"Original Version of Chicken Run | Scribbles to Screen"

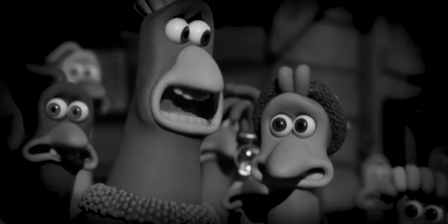0:00 20 years ago, Aardman made a big mistake. With the release of their first feature animation, they awoke a ghastly creature.
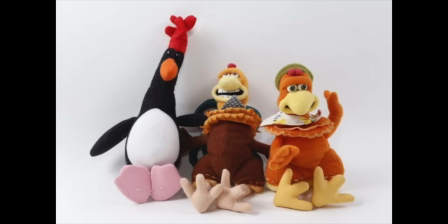0:08 That being the spawn of Chikorin plushies!
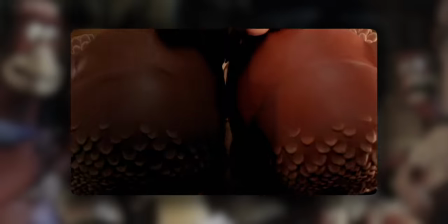0:14 Anyway, the original Chikorin movie is pretty good, so let's talk about that one.
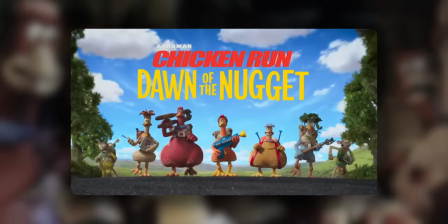0:17 In the lead up to the release of Chikorin, Dawn of the Nugget, three work prints of the original film have found their way online.
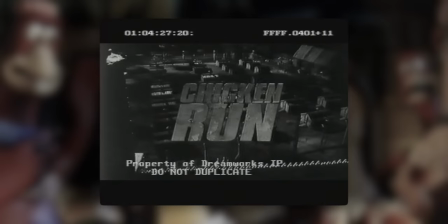0:24 The third one is just mainly the finalized movie.
Oh, my life flashed before my eyes.
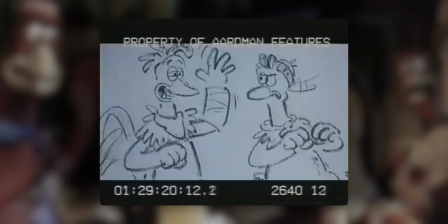0:31 It was really boring.
But the earlier two are far more fascinating.
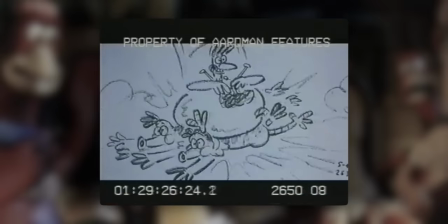0:36 They feature some alternative scenes from the final movie, but as well some deleted content that you can't find anywhere on the home media releases.
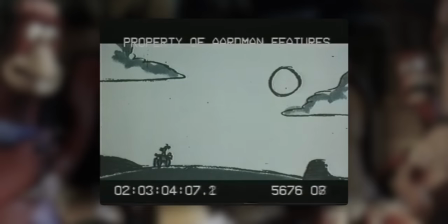0:44 So for a bit of fun, we're going to break down to see what exactly is different from these work prints to the final flick,
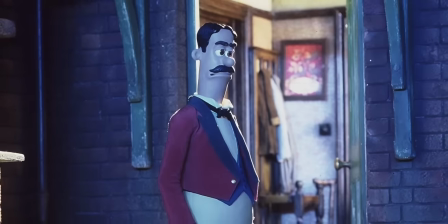0:50 and as well discuss some deleted scenes that have not yet found their way to the wider public.
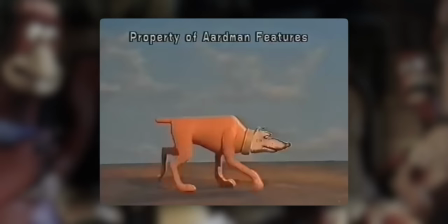0:55 As well, a whole hour's worth of Chikorin test animation has found its way online as well.
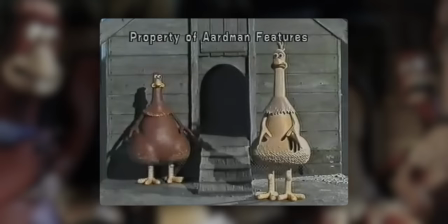1:00 So in this program, I shall be peppering in a few clips from those reels.
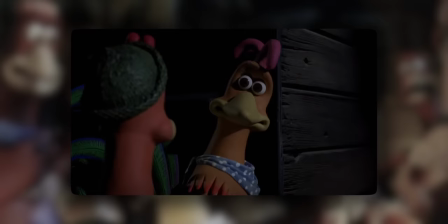1:04 And remember, if this sounds like your cup of tea and you want to see more videos just like this one, then subscribing would be very much appreciated.
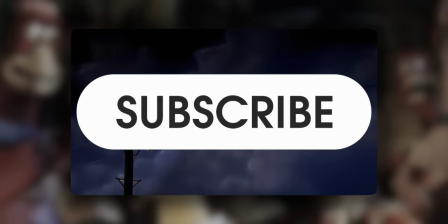1:12 Alright, enough of the context, let's crack in.
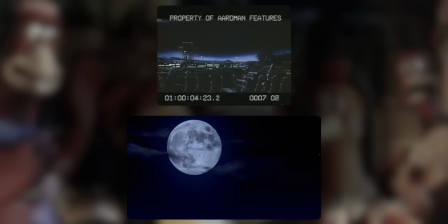1:18 The work print starts not with the moon, but instead with an extra couple of seconds of the crane shot over the chicken plantation.
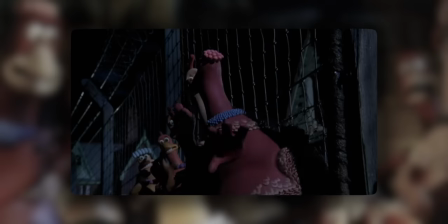1:29 This soundbite from Bunty when she's stuck isn't present in the film.
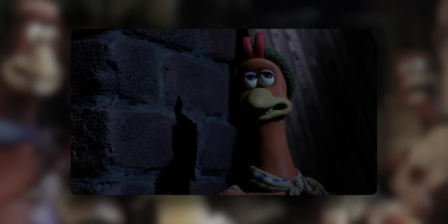1:35 Ginger originally reacted to the situation with concern, although this shot ended up getting reanimated with Ginger rolling her eyes with fatigue.
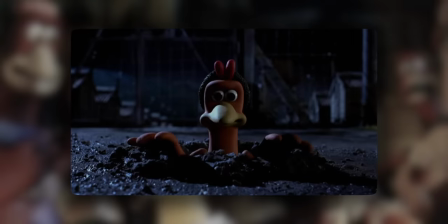1:44 The opening montage of the chickens trying to make their escape is mostly the same in the final film,
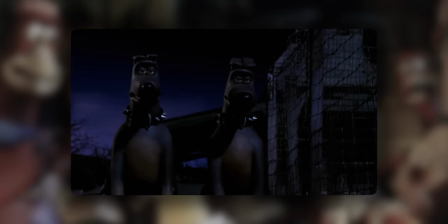1:48 with the exception of when they're trying to dress up as Mrs. Tweedy, where the shots were slightly trimmed and reordered for the final film.
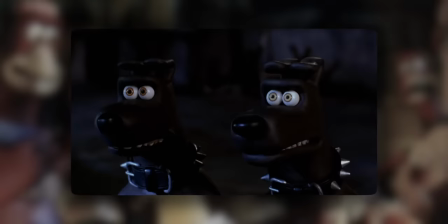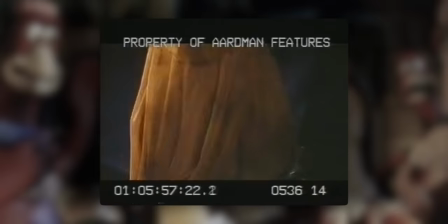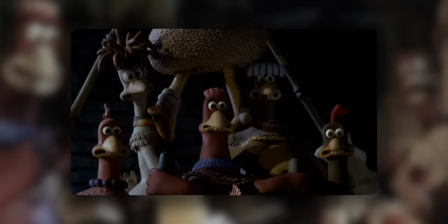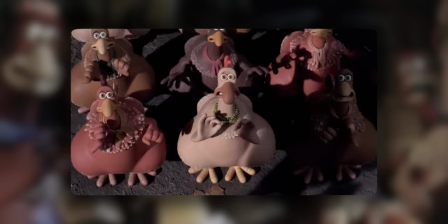2:11 Edwina's death scene, who is the only character to die in the film, was re-edited in the movie to come across more gentle,
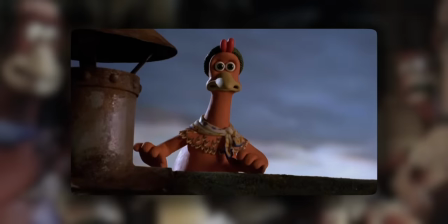2:18 where in the initial work prints of the film, while nothing graphically is shown,
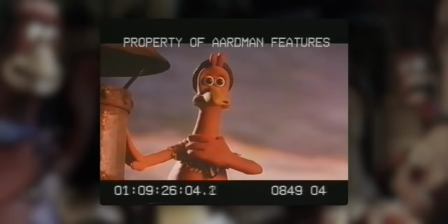2:22 they were certainly edited to be a bit more punchy, with a couple of extra seconds being exclusive to these versions.
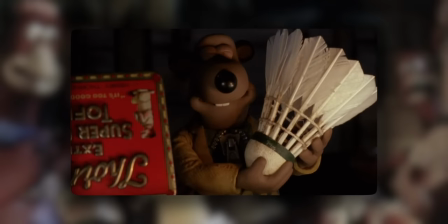2:32 The scene with Nick and Fetcher bartering with Ginger is mostly the same,
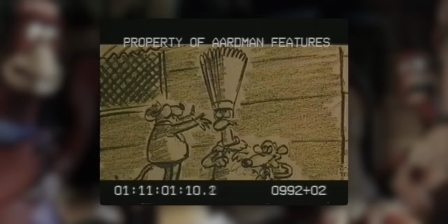2:37 although it's cut a little short when they find out that Ginger isn't willing to hand over any eggs.
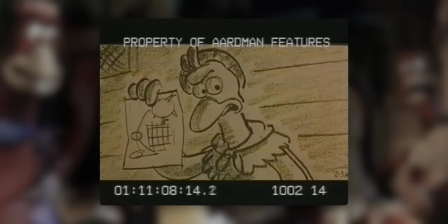2:42 We're making this. We need these things. Can you get them? We can get anything, darling, but not for that chicken feed you call pie.
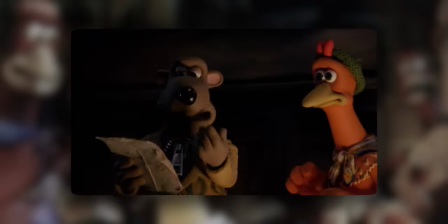2:50 All we have is chicken feed.
Although in the final film, it's prolonged with visuals.
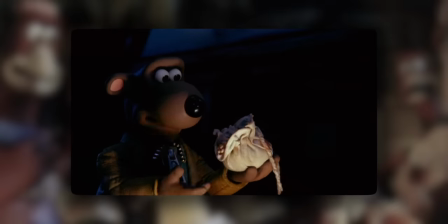2:55 Nick being handed the chicken feed, which is what the chickens are willing to offer, and Fetcher holding up an egg cup.
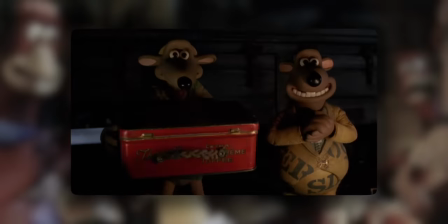3:00 On the topic of Fetcher, we lose this deleted line from the work print.
What else could we give you?
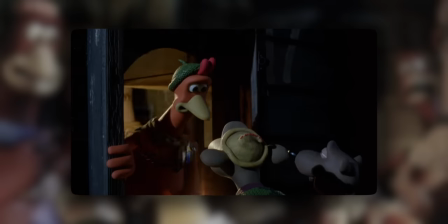3:06 Eggs. Eggs? Eggs. Is there an echo in here?
However, in the final film, they included this additional line to show on how thick Fetcher really is.
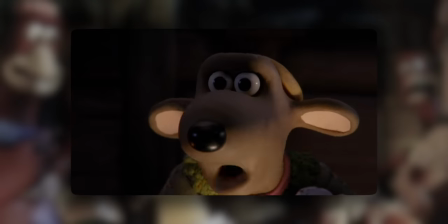3:15 After you, Fetcher. After I what? Move!
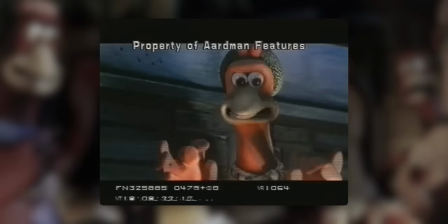3:19 From the second more finalised work print, we get this deleted line from Ginger saying what.
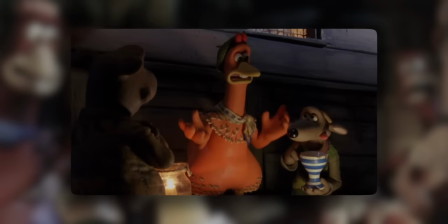3:25 But it's so brief and happens near towards the end of the scene that I kind of wonder if the line was some sort of editing mistake.
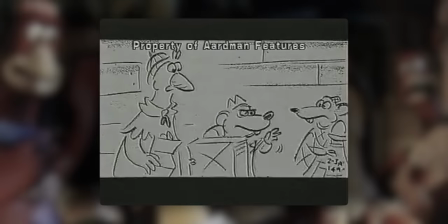3:33 After I what? Move! Wait.
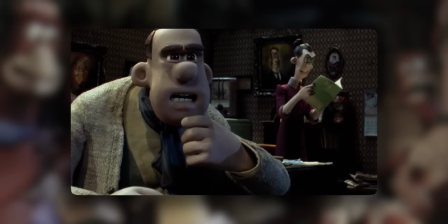3:39 The scene with Mr. Tweedy looking on with his binoculars was just so slightly edited and trimmed to make it feel more tighter.
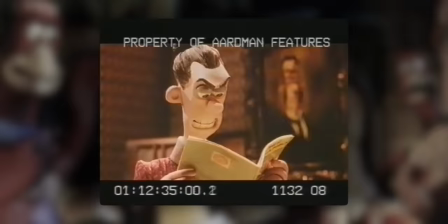3:46 They're organised, I know it. I said quiet. Ginger one, I reckon she's their leader.
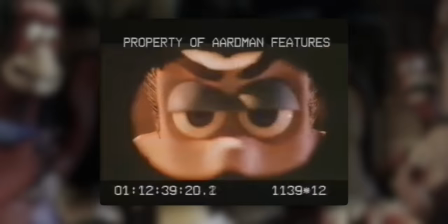3:54 Mr. Tweedy!
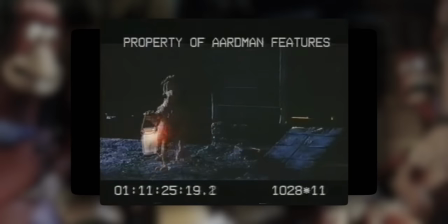3:56 As well, they moved around this shot of Ginger sneakily returning back to the chicken hut to instead be a POV of Mr. Tweedy looking through his binoculars.